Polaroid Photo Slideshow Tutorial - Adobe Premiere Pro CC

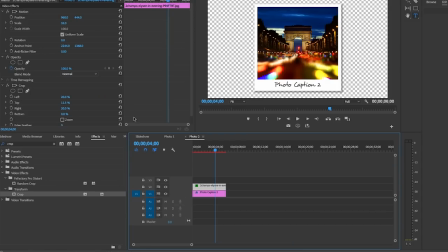[8:43]
Now you can drag in the photo 2 sequence on top of the photo background here in the slideshow sequence. And just like we did before, you're going to use the motion controls to animate this photo.
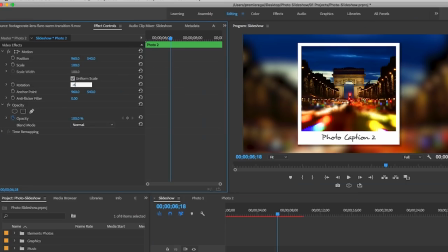[8:53]
This time, let's make it a rotation of -6 so it tilts in the opposite way as the first photo. And let's reduce the scale to 90. Now move the CTI to 1 second in and let's toggle animation on position, scale, and rotation. And then let's pull back the CTI to the beginning.
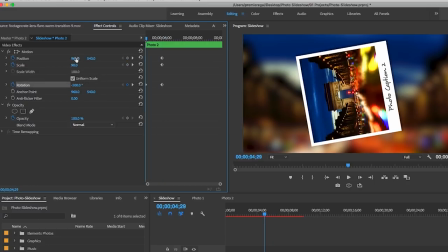[9:11]
Let's rotate the image a bit, and let's select motion and move the image off to the left this time.
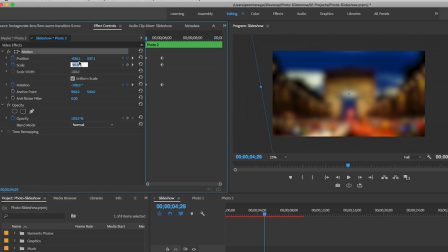[9:18]
And let's also scale it down to zero. Now it moves from left to right over time and rotates into place. And again, let's lasso the second set of keyframes and make these keyframes ease in so it's more smooth. While we're at it, let's quickly set the out animation, so move the CTI to when you want the out animation to begin,
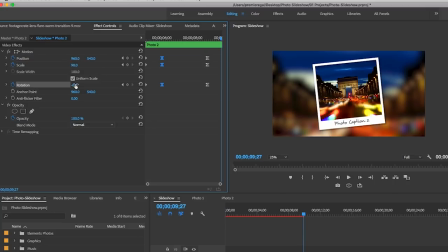[9:38]
and let's hit the keyframe buttons, and then let's rotate the image, move the image all the way off screen to the right, and scale it back down to zero. So now we have our animation set, but to make the transition between the background images more smooth,
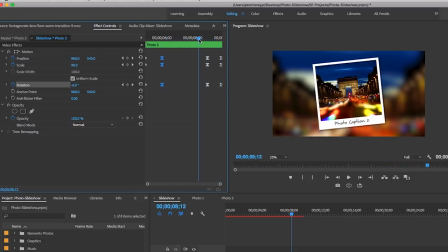[9:52]
let's right-click between the two background images in the timeline, and let's select the default transition, Cross Dissolve,
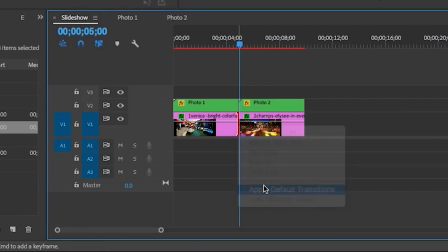[10:00]
and you can see that it applied a Cross Dissolve transition.
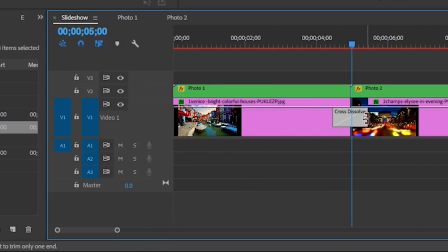[10:03]
You can also zoom into your timeline and adjust the transition duration to make the Cross Dissolve longer or shorter.
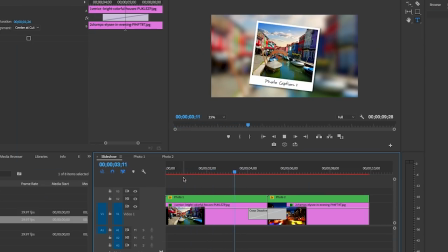[10:10]
I personally like it when it's more gradual.
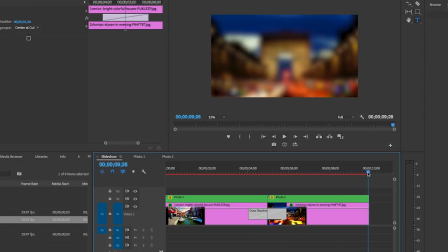[10:12]
You will see we have a basic little Polaroid slideshow, and you can repeat this process for as many photos as you like.
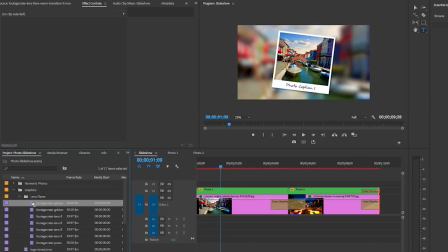[10:20]
To top it off, of course, you can add in some production crate lens flares on top of the slideshow to give it more dynamism,
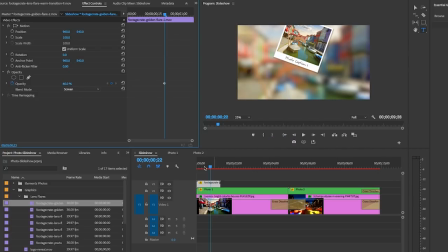[10:28]
but that's completely optional. If you have any questions at all, don't hesitate to leave a comment below. I read my comments and respond as soon as I can.
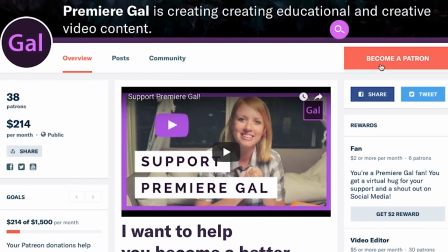[10:38]
If you become a gal patron at patreon.com/premieregal, your questions will receive priority.
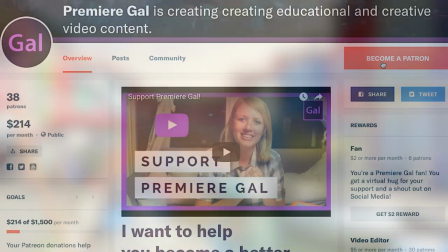[10:44]
So sign up and message me there. Finally, if this video helped you out, be sure to give it a thumbs up.
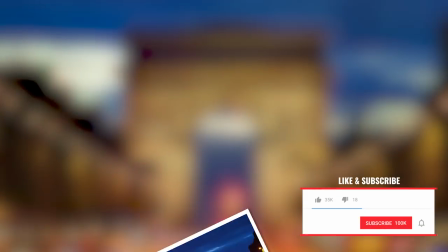[10:50]
YouTube will favor my educational content if you do, so many thanks in advance.
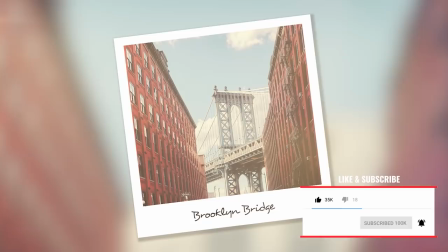[10:55]
And also be sure to subscribe and hit that notification bell so you are notified when I make new tutorials every week.
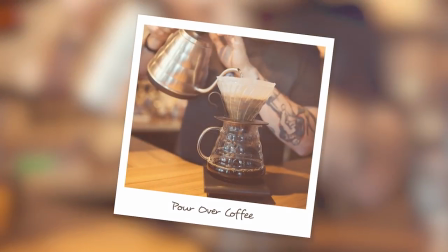[11:02]
Thanks again for watching, and I'll see you very soon. Bye!